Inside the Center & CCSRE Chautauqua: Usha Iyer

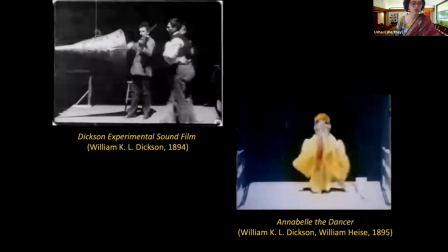491s
As forms invested in the exploration and exhibition of movement, cinema and dance have had a long history of engagement.
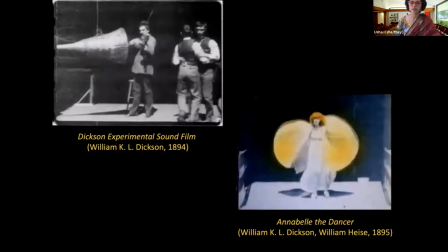499s
Cinema enlisted dance from its very beginning.
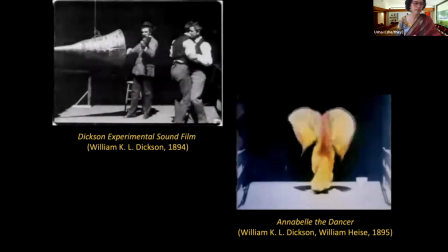502s
In films like Dixon Experimental Sound Film and Annabelle the Dancer, which you see bits of on the screen here,
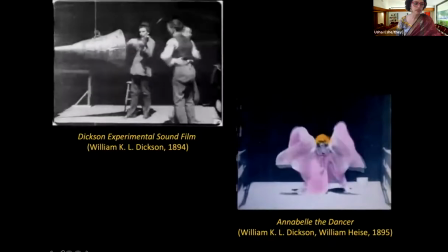510s
the Edison Manufacturing Company used dancers to demonstrate to first-time
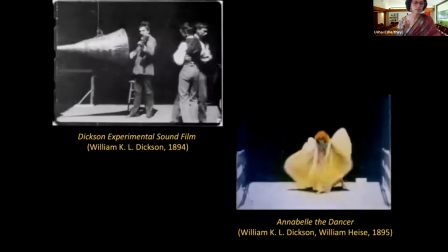515s
spectators cinema's propensity for the spectacular display of movement.
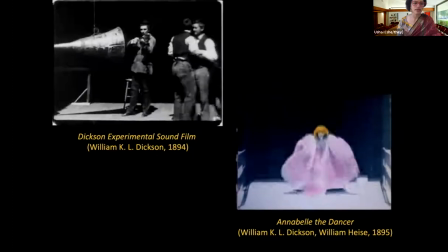520s
Dance, along with acrobatics and other forms of physical display,
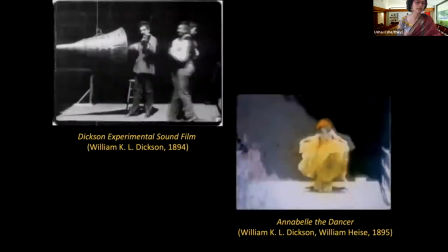525s
was employed to showcase the immense kinetic potential of the new medium of film.
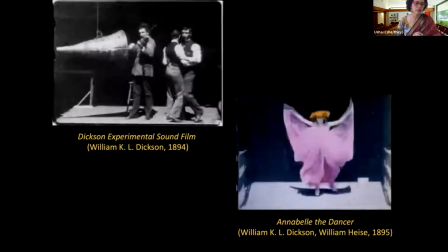531s
Laurent Guido remarks, quote, quote,
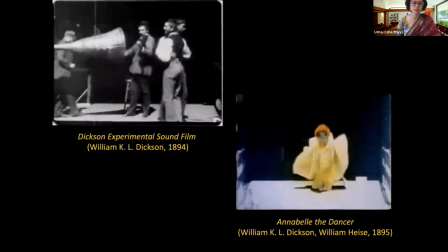533s
dance just as sports and gymnastics imposed itself at the beginning of the 20th century as a harmonious way of organizing body movement.
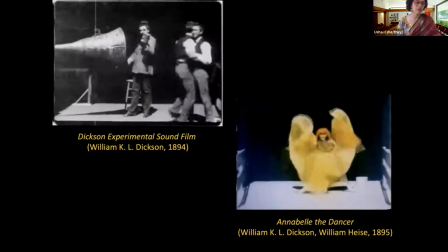542s
It was considered that the muscular mimicry put into motion by physical
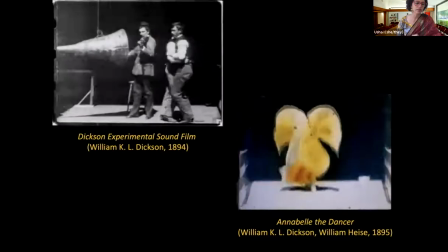547s
performance would position film spectators under an irresistible rhythmic spell,
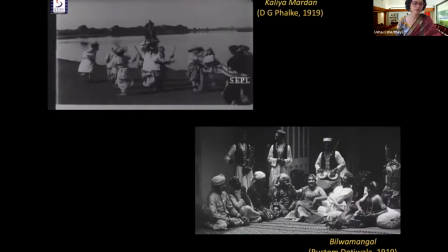552s
end quote. In India as well, from the introduction of film technology in the early 1900s, there is a similar interest in capturing dance on celluloid. By the time we get to the late silent film Diler Jigar or Gallant Hearts, one of the few surviving pre-sound Indian films,
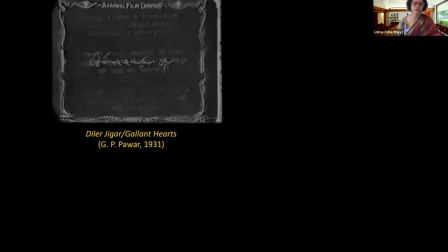572s
we notice a movement away from the earlier frontal tableau presentation where
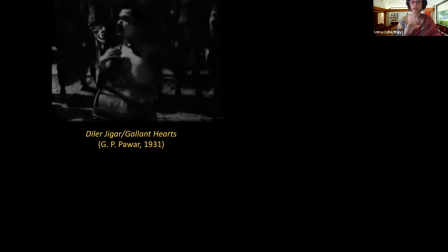577s
characters would come and dance in front of the camera but the camera itself wouldn't move that much.
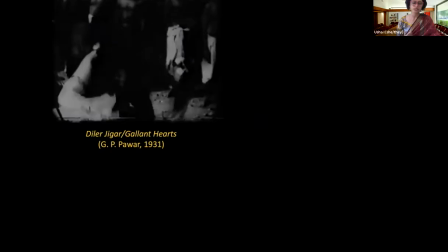582s
We see now multiple dynamization techniques which are employed to present
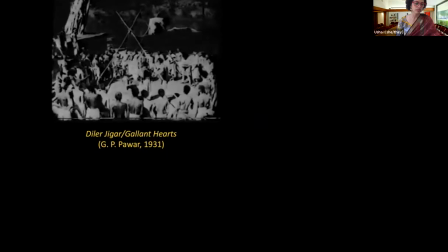586s
the heroine Saranga that you see on screen to present her performance. Despite the absence of sound, we get a sense of rhythm from Saranga's movements, the playing of the tambourine and drum, and the frequent intercutting between shots at varying camera distance.
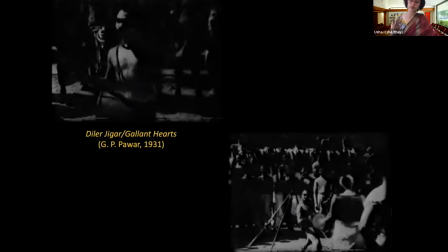604s
The quality of these clips is pretty poor, but I hope you get a sense. I wanted to give you a sense of pre-sound dance as well before we move centrally into sound film.
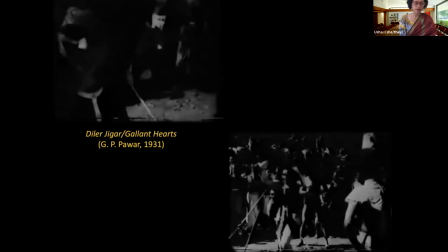615s
Gallant Hearts adds dance to the film's swashbuckling action to generate a hectic spectacle
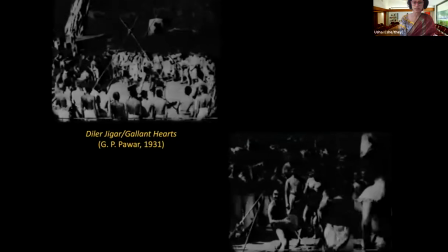621s
of attractions that would come to define the masala film form of popular Hindi cinema.
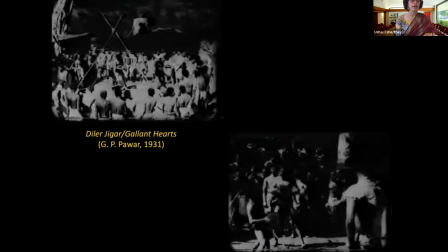627s
Masala referring to a spice mix and in the case of popular Indian cinema,
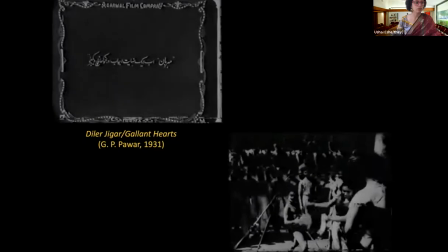631s
the routine combination within any film and genre of melodrama, romance, song and dance, fight and comic sequences.
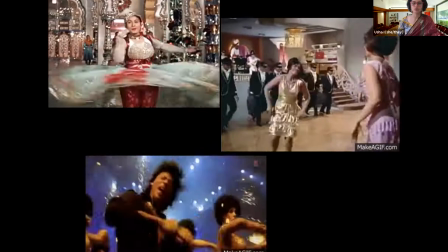641s
Over the following decades, Hindi film dance eclectically borrows from various classical and folk dance forms in the Indian subcontinent and beyond,
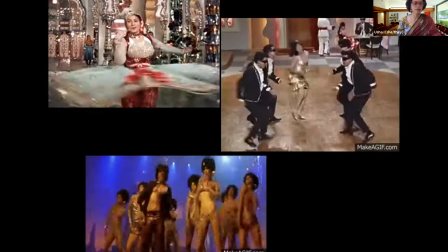650s
and also adopts freely the vocabularies of transnational forms such as cha-cha-cha,
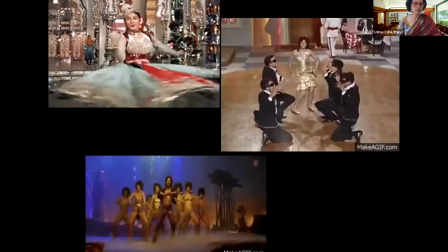655s
belly dance, salsa, swing, etc. The adroit and hectic heterogeneity of Hindi film dance makes it a profoundly modern dance form,
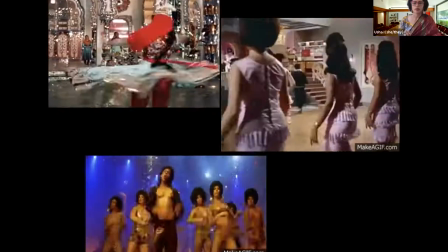666s
countering accounts of the absence of modern dance in India. Popular film dance is, in fact, a vital space of experimentation,
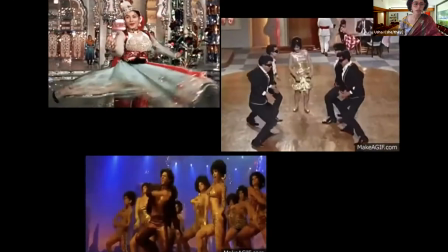675s
where different gestural systems are mixed through a mongrel logic to produce choreographies of great affective force.
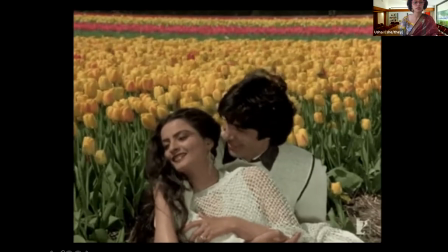685s
A lot of the study of Hindi film song and dance numbers has focused on music, mise-en-scene, the relationship of the musical number to the narrative, and has treated the song and dance sequence as a combined identity.
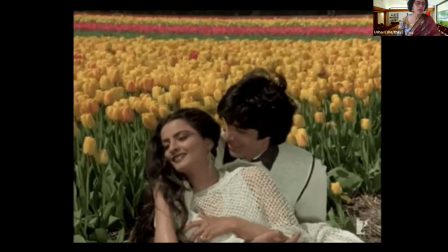700s
My book's focus on the display and mobilization of the dancing body proposes new models for theorizing the Hindi film song and dance sequence. It advances questions asked less often of the song and dance composite form,
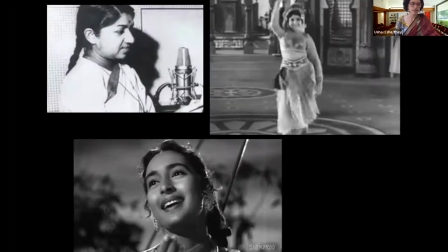714s
such as, how do dancer actors impact the cinematic narratives and the music composed for them?
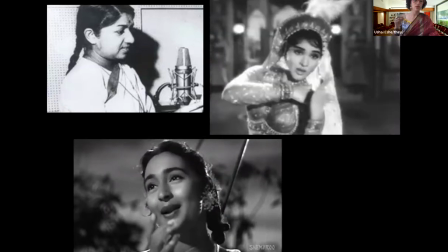721s
What is the difference in our spectatorial engagement with dance numbers versus only sung performances?
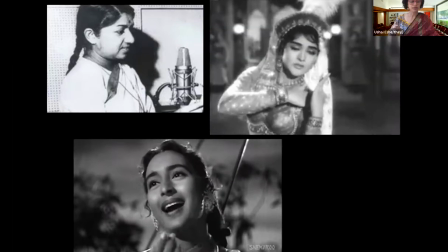728s
How is the on-screen mobility and stardom of the dancer-actress
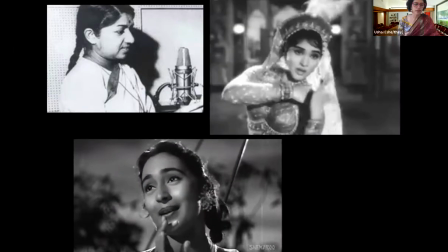733s
constructed differently than that of actresses not renowned for their dancing skills?
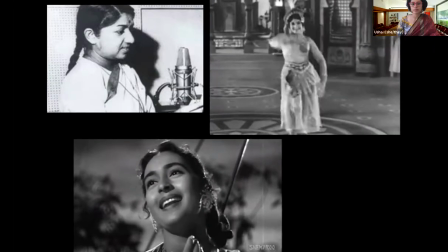738s
I have here some examples of vocal performance.